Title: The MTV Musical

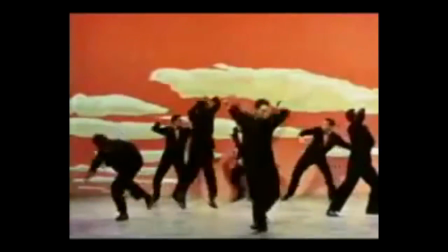Musical films have been a staple in American cinema ever since the emergence of talkies in the 1920s.
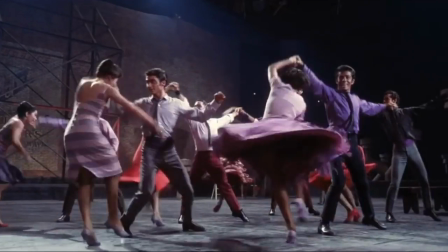Music and video, it seems, were made to be together, and the two have mutually evolved over the course of the last century.
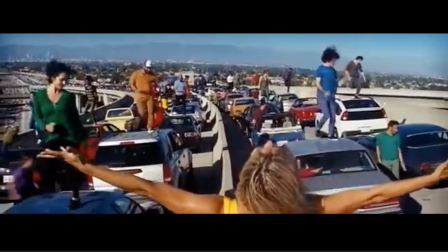The musical film itself, however, has undergone a substantial change since its beginning, brought mostly about by its much shorter cousin, the music video.
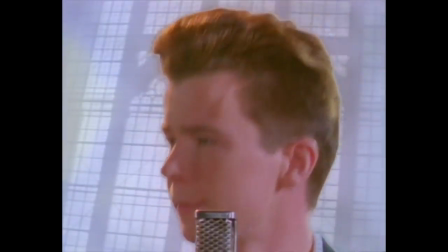To truly understand the impact, however, it's important to first look at the emergence of the musical film.
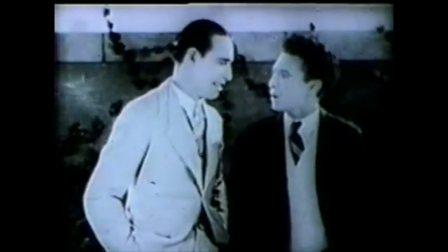In 1923, New York City's Rivoli Theater presented the first motion pictures with sound on film, which synchronized movies with their soundtracks.
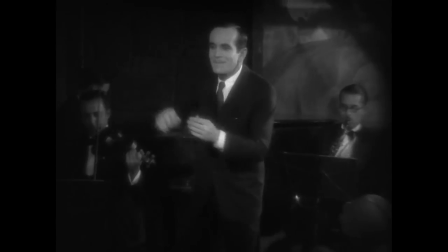This part about the first ever full-length talkie with The Jazz Singer, which appeared in 1927.
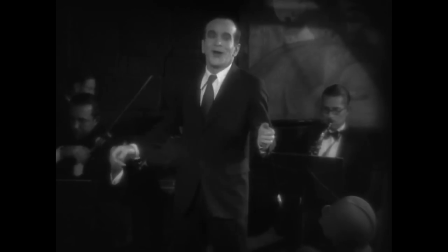The sound on film technology made it possible for Al Jolson to perform on camera, thus creating the musical film.
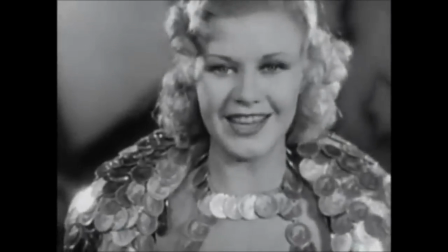This ushered in the golden age of Hollywood, and musicals were commonplace in the cinemas.
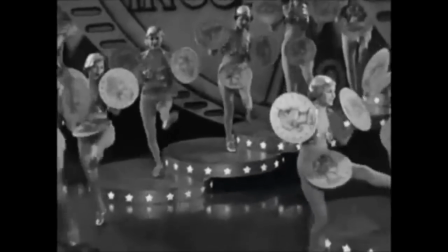Audiences were frequently dazzled with elaborate and choreographed musical numbers, all fitting into the overall story of the film.
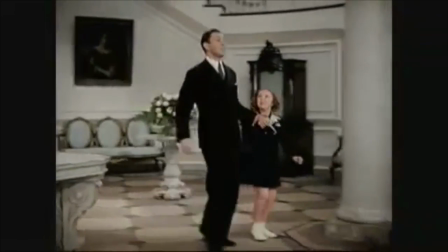In these musical films, the narrative was driven by the characters singing songs in order to enhance the story.
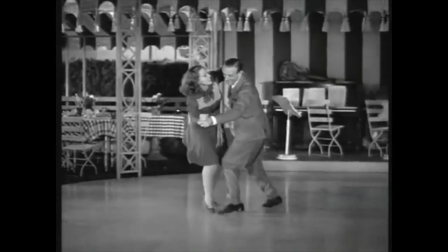Musicals not only included the presence of music, but a shared integration of music, character, and plot.
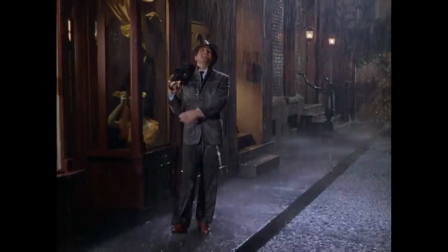Looking at the cinematography of mid-20th century musical films, long shots and minimal camera movements were typical.
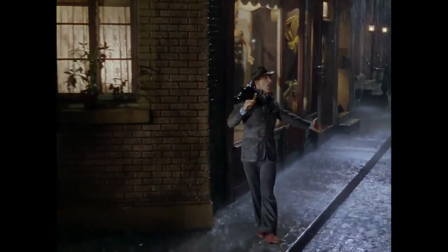There were very few cuts or special effects, and the emphasis was not so much a visual one as it was an emphasis on narrative.
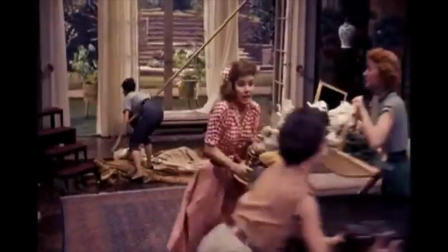Even with the dance numbers, the musical productions sold complete stories in themselves, and musical films facilitated the narrative more than any visual element.
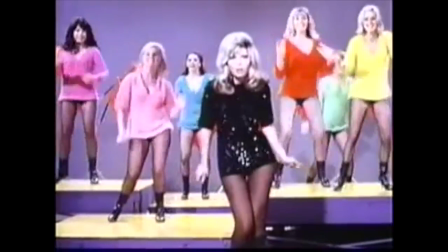Of course, musical films were not the only source of music at the time. With the rise of rock and roll and pop music, younger generations began to demand that their new genres be on screens.
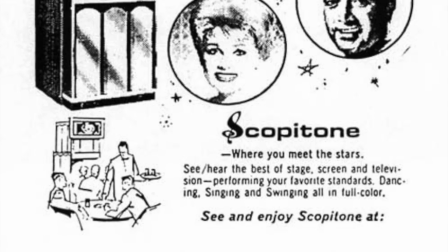The result was the Panoram Soundie, which gave way to the Scopatone Jukebox in the 60s. These were visual jukeboxes with miniature movie attachments that screened videos of the songs being played.
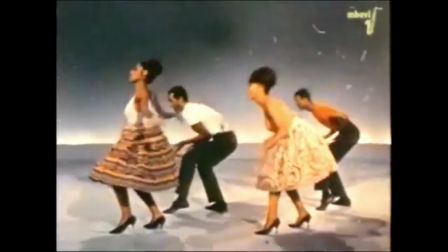Scopatone films were a forerunner to music videos, and they provided fans with the sight as well as the sound of the performer.
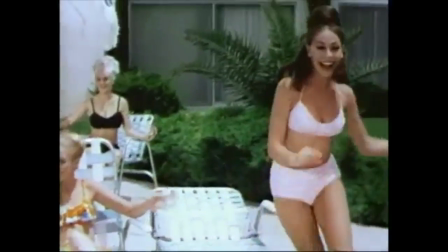This defined a new characteristic of pop music. It required the visually projected personality of the performer in order to be successful.
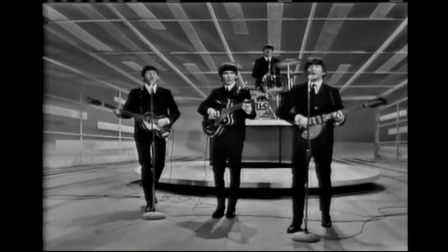Watching performances of pop music was a task that required effort, however. One had to go to the local diner or record shop, or wait for performances on television programs like the Ed Sullivan Show.
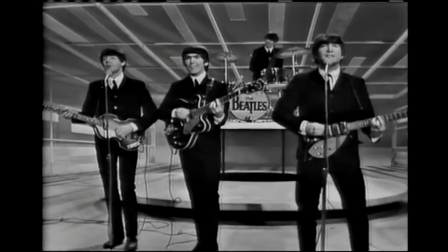There was no convenient way to watch musical performances. But it all changed August 1st, 1981.
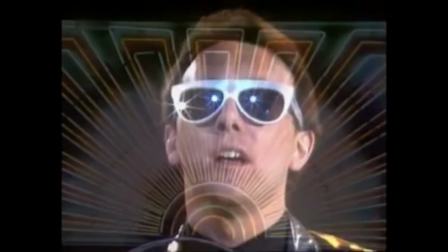This was the day that Music Television, or MTV, aired its first ever music video, The Buggles' Video Killed a Radio Star.
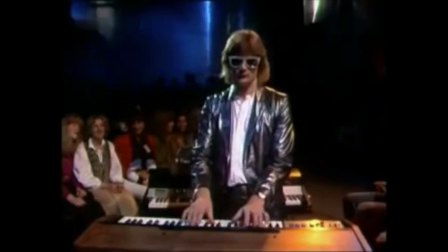This began a 24-hour per day broadcast of music videos, with which MTV quickly defined itself through its own distinct, flashy style.
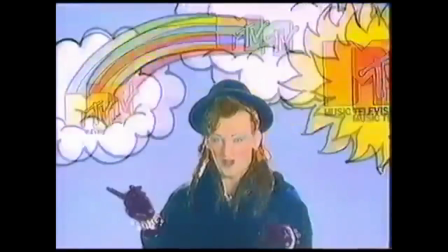Young audiences everywhere were drawn in by the exciting flashiness and design of MTV.
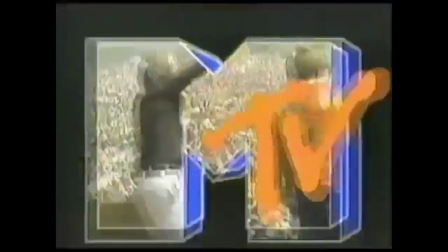As one critic put it, an entire new generation of viewers became visually hooked on the assaultive, of grabbing power of MTV's rapid cutting.
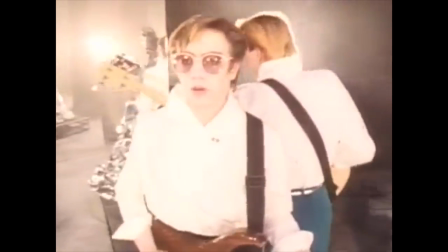Yeah, too much is never enough.
MTV took the focus away from the narrative and musical performance.
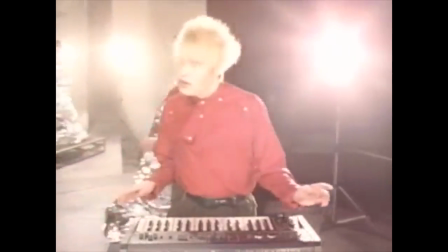Instead of the visual images accompanying the song, it seemed to now be the other way around with the onslaught of cross cuts,
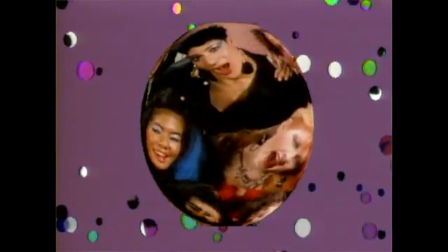jump cuts, and the stirring together of different colors, speeds, and special effects. The story was no longer that important.
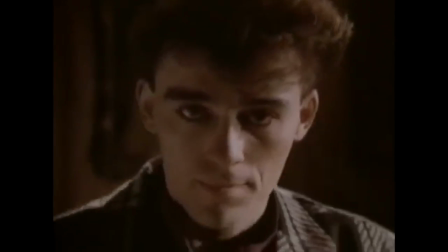To the younger generation, musical films from Hollywood's golden age suddenly lost all regard, and the laid-back, story-driven style was labeled as outdated.
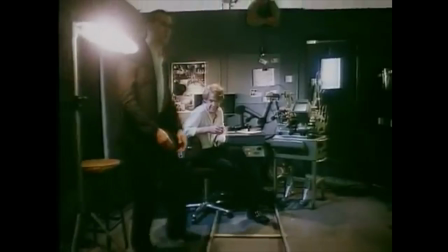The rapid MTV style became the norm to keep the attention of younger audiences, and videos and films that did not mimic an MTV music video often did not find success.
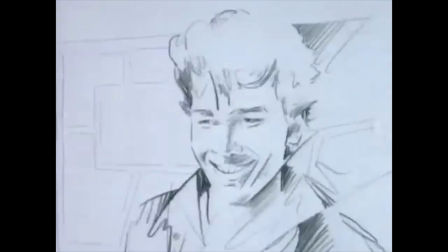Musical films began to disappear because of this. In an MTV culture where narrative was unimportant, an entire film genre grounded in musical storytelling had no footing.
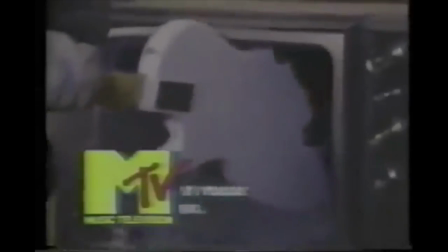Musical performances and film became all but extinct.
You'll never look at music the same way again.
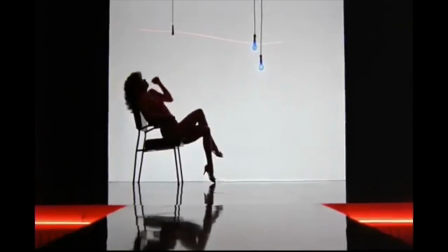Instead, popular music infiltrated Hollywood in such films as Flashdance in 1983.
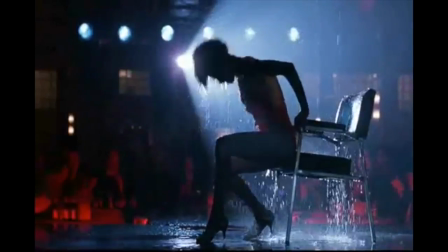The MTV style became apparent with frequent montage sequences through the tune of popular songs with virtually no plot, decorated with a tell-tale, rapid cutting.
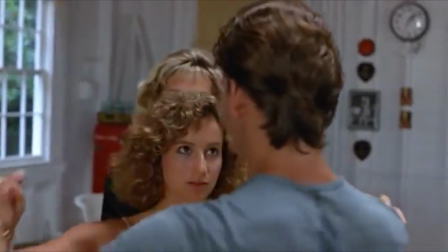Unlike past musical films where story and song were integrated, popular films valued the soundtrack over the story.
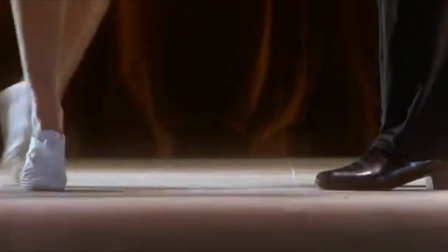As a result, we get films that are made up of a series of what feel like music videos that don't do much to move the story along.